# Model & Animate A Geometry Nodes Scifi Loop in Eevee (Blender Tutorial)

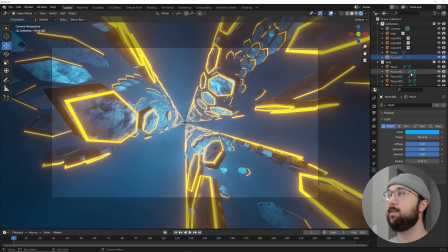So now that we have that, I'm going to click on my camera. I'm going to go to my color management, click on the camera icon, go to the color management right here on Filmic, below it, hit very high contrast.
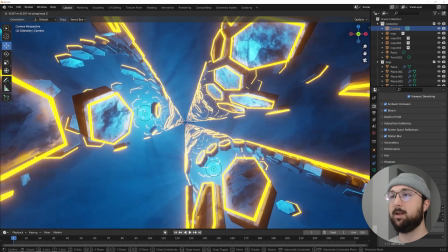And that's really going to make your scene look really nice. So now that we have that, I'm going to click on this light, click on this light,
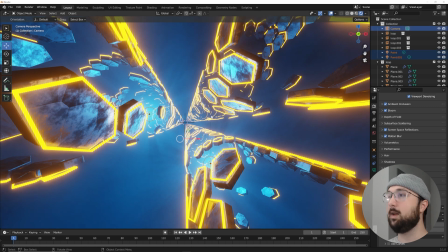holding down Shift, and then I'm going to hold down Control, click on the camera. I'm going to hit Control P for parent, and then click Object.
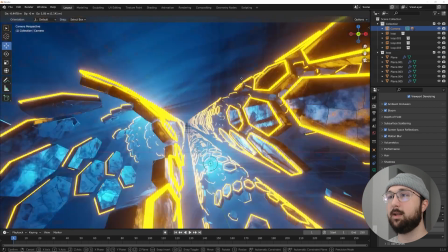And what that does is now if I move my camera, those lights will move with me.
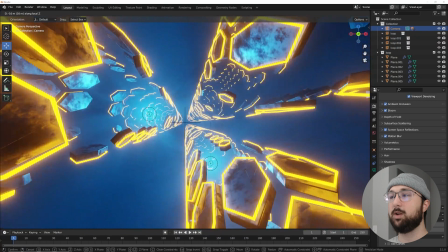So when we move our camera down the scene, it's going to look really cool. Right now, the material needs to change.
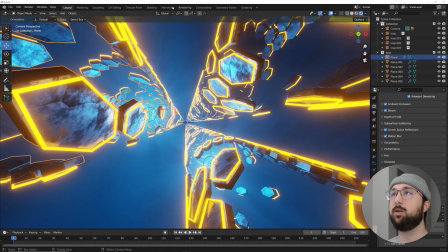It's a little too bright for me, so we're going to go back here to shading.
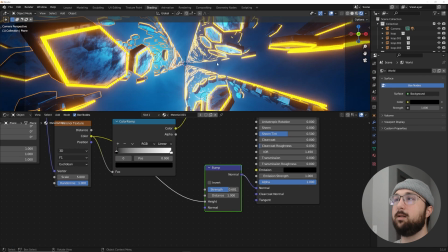I'm going to hit 0, go to the camera view, and click on the render button because we want to change these materials and context to the scene.
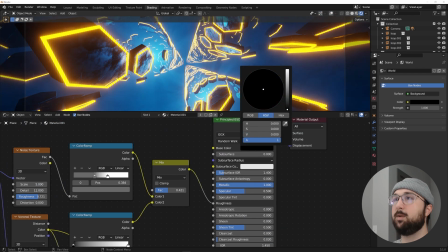So right here, we're going to bring my base color much farther down. So maybe closer to that black. That looks really nice.
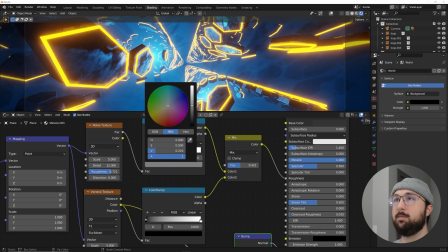And then here on the gray portion of my color ramp, maybe bring it up a little bit so it's a little bit more sturdy looking.
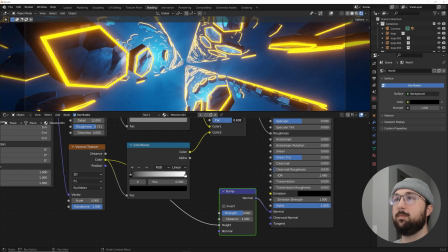And then maybe we bring it back, play with that color ramp. And then on the white portion of my Voronoi, because the roughness is still affecting, that's why this portion right here is so dark.
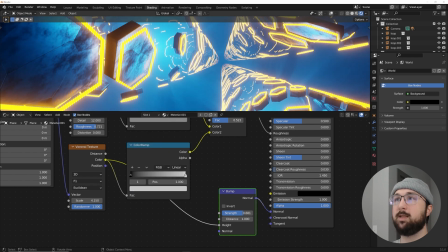I'm going to click on this white and then bring it to something like that. And there we go. We have a much better looking thing.
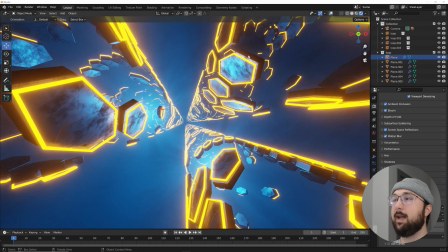We can move on with animating. So now that we have that, just for making the math correct,
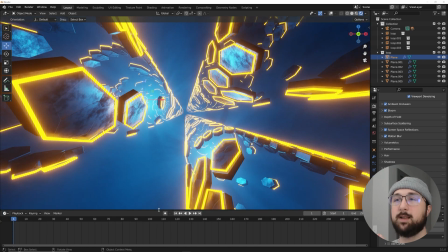remember how we scaled the cylinder by 10, which technically scaled it by 5. And then we had our camera here on the transform at negative 5. So if I go here, just click 5, it looks like nothing changed.
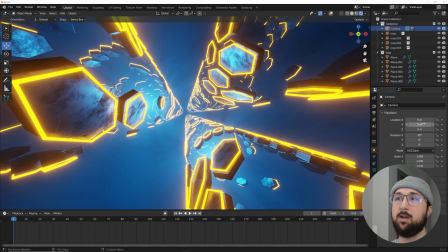And that's just because we took the camera down by an increment of 5, which is right where our instances started and stopped when we were duplicating them. So that's how we're going to make sure that this is going to be a perfect loop. So I'm going to add, so right over here, I'm going to give myself 120 frames.
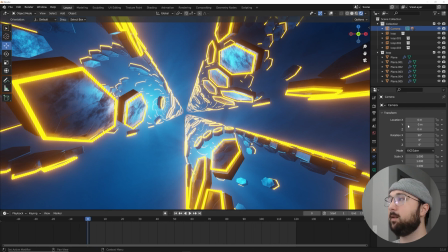That'll make a 5-second animation. And then right here on the negative 5, I'm going to click this.
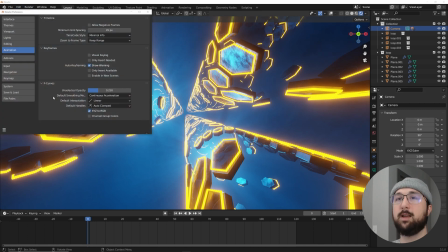But before we do that, go to your edit, your preferences, and make sure in the animations tab, your default interpolation is set to linear.
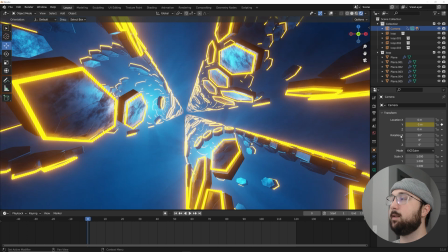So we're gonna click negative 5, the keyframe right by that. Make sure you are at frame 0 by hitting the back arrow, and then go to the end and do positive 5.
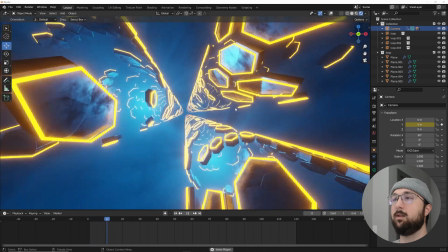And then if I press play, we've now created this really cool scene.
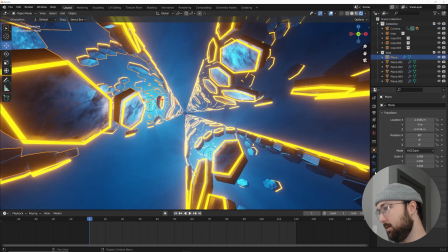What I'm going to go ahead and do is click on this object right here, and I'm going to go ahead and make that solidify much bigger.
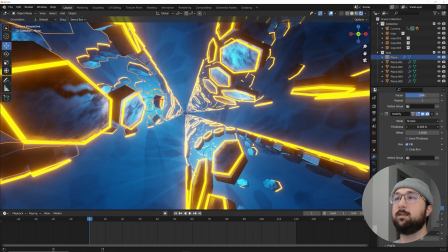So something like this looks about right. So you can just bring that solidify up on these to make it look more like a substantial piece.
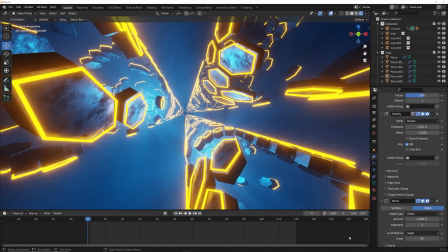And there we go. And if you want this animation to be quicker, say we'll give myself 80 frames and then click on my camera. And I'm just going to go ahead. I'm going to bring this scroll up so we can see my keyframe and drag that to there.
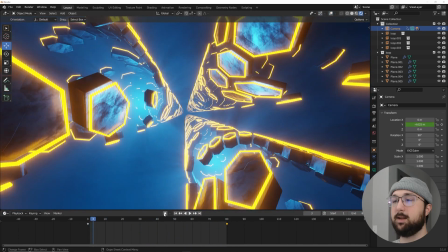Now we have a bigger looking scene. And then for me, I'm going to click this guy and click this guy,
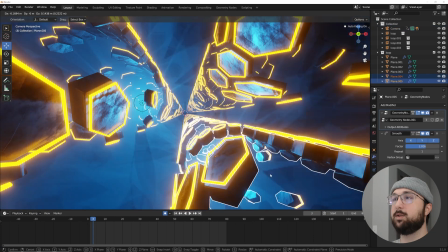and I'm going to hit G to move it closer to my camera to make everything feel a little bit closer.
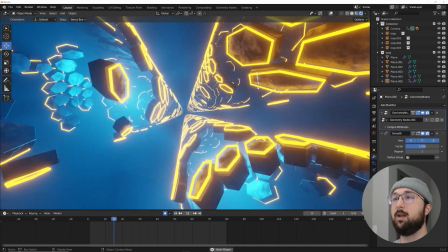So now we have that. This is pretty much the animation. What I did in my final animation was I rotated these a little bit to make them look cool.
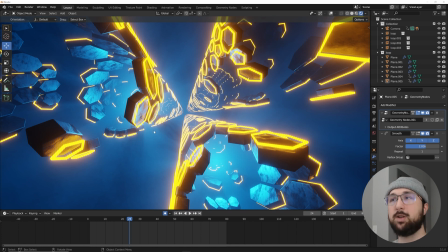You can, at this point, I'm going to stop it here so you can kind of add whatever pieces that you want to add. But again, you can click one of these, go to your transform settings, and just kind of rotate it if you want and animate that rotation by 360 degrees, and you're going to get a loop. But this is the piece.
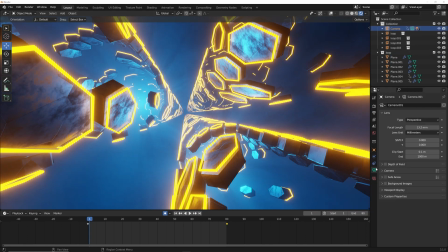One little thing you can also do is click on your camera and click on depth of field,
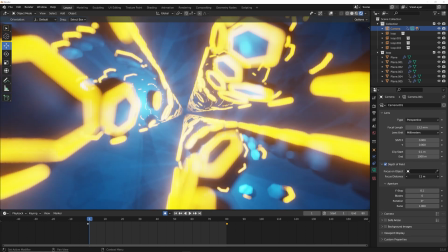and then maybe bring your f-stop down so you can make your focus distance close enough, maybe to like there.
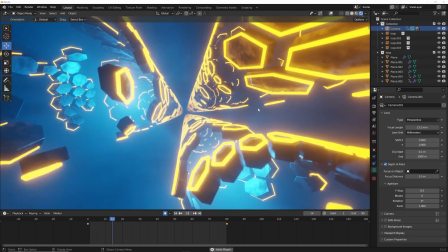Then bring your f-stop up so you can have some depth of field in your scene. Do whatever you want.
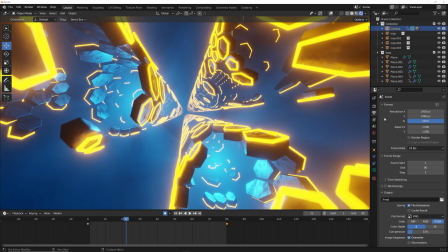But let me show you how to export this, and then we can be done. So click on the printer icon right here, save where you want to save it. On PNG, go to FFmpeg video.